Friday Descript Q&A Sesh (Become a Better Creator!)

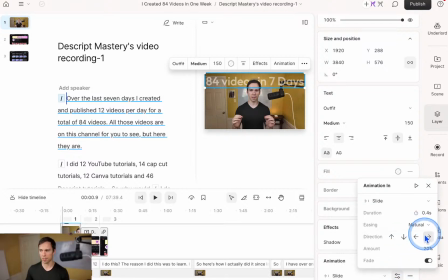And then right now it's sliding to the right, so it starts left and then slides in. But I want it to slide down. So let's see how this looks.
Over the last 7 days.
All right, yeah, that's cool. And I could change it. If I don't like the slide, I could do a blur in.
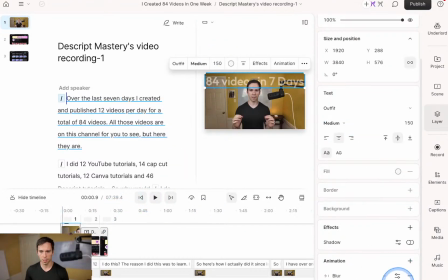Over the last 7, like so, or wipe. Over the last 7, or
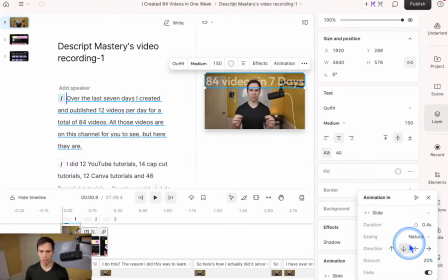I don't know, I like slide down. And then I'm just gonna slow it down a little bit because it's pretty fast. So let's do 0.6. I'll leave it at natural. I'm gonna leave everything else how it is.
Over the last 7 days, so cool.
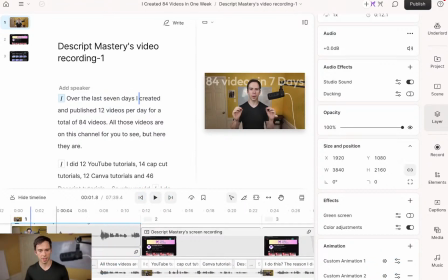And it kind of works because right as I say 7, it's finished the animation.
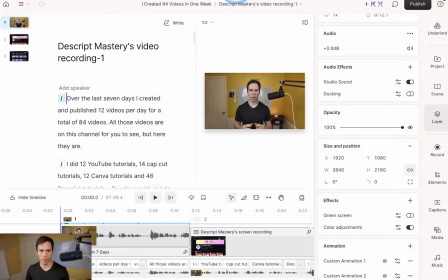And the last thing I would do with that is add a little bit of sound effect to it. So if I go to sound effect and I just go whoosh, like that. I don't know if you can hear that through the live stream, but the whoosh sound effect is nice.
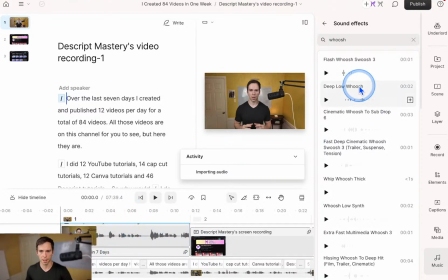I like it for movement like this. So I'm just gonna add that and give it a moment. Sometimes it takes a while to add the audio. There we go.
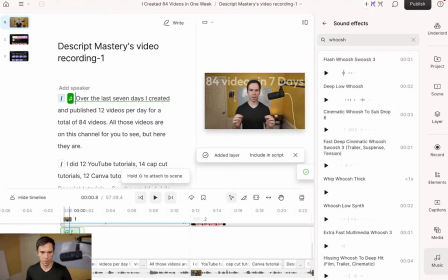Over the last 7, and I'm just gonna slide it a little bit back because it's a little premature.
Over the last 7 days, now it's too late. Over the last 7 days, might need to go back to the start.
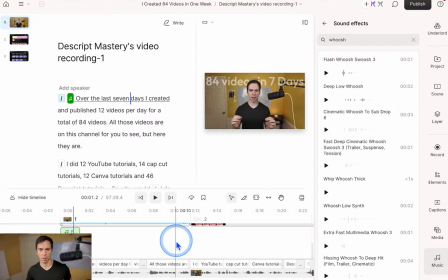Over the last 7 days.
Okay, I think it was better where it started. And maybe I'll just make it even a little earlier. So if I zoom in, and I zoom in on a Mac keyboard with Command and scroll wheel. So while holding Command, I'm scrolling up, and that zooms me in. And I can see I have just a little fraction of a second where it's silent before that sound wave starts. So I'm just gonna get my bracket right there and just drag to the right. And then I'm gonna slide this over to the left. And let me see how that timing works.
Over the last 7 days. Over the last 7 days.
It's a little early. I think it was over the last 7. Right where it started, I think was the best. So it's gonna end up roughly there. And the idea is that whoosh comes in and it sounds natural as you're seeing it.
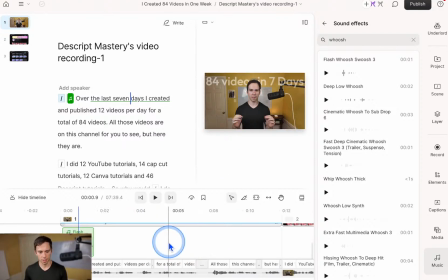And then, yeah, I'm gonna leave that for now with that particular thing. Some people, like, like really fast-paced,
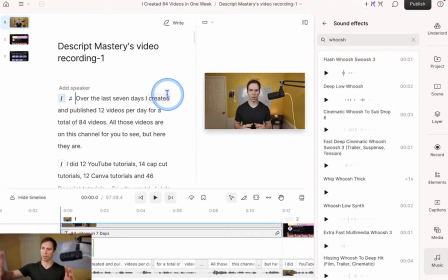high-retention editing, they would start with like a zoom in, like the shaking in or something. And you can do that in CapCut easier, that kind of those crazy animations. But what I might do just to simulate that is like a transition here and then transition in.
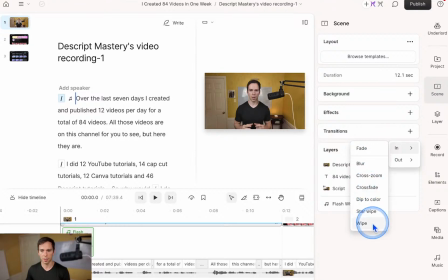You can do a fade in, blur, cross zoom, cross fade, all this different stuff. I'm gonna do a cross zoom in.
Over the last 7 days, like that.
And then you could hit the ground running with like text popping up and things zooming in and out. And the first 30 seconds is where you wanna really get the highest retention you possibly can.
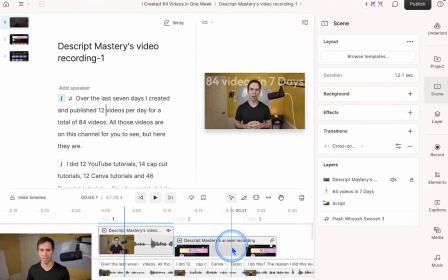Personally, I'm not a good example of that. I don't really do that in my own videos, but that's the best practice.
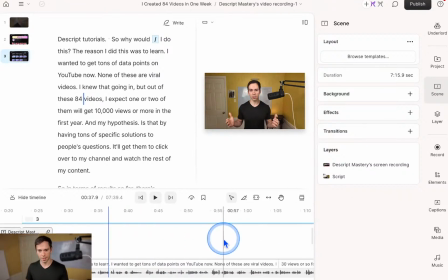Okay. What else? Anything else? Any other questions about how I did this or how you could work on your project based on your topic, your genre?
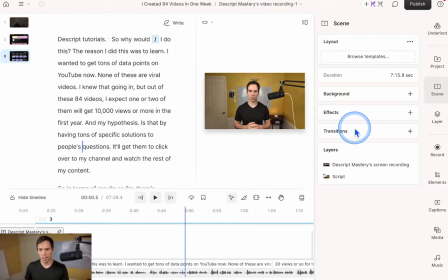Let me know in the chat if you think of anything. Otherwise, what else? So we saw green screen, active speaker.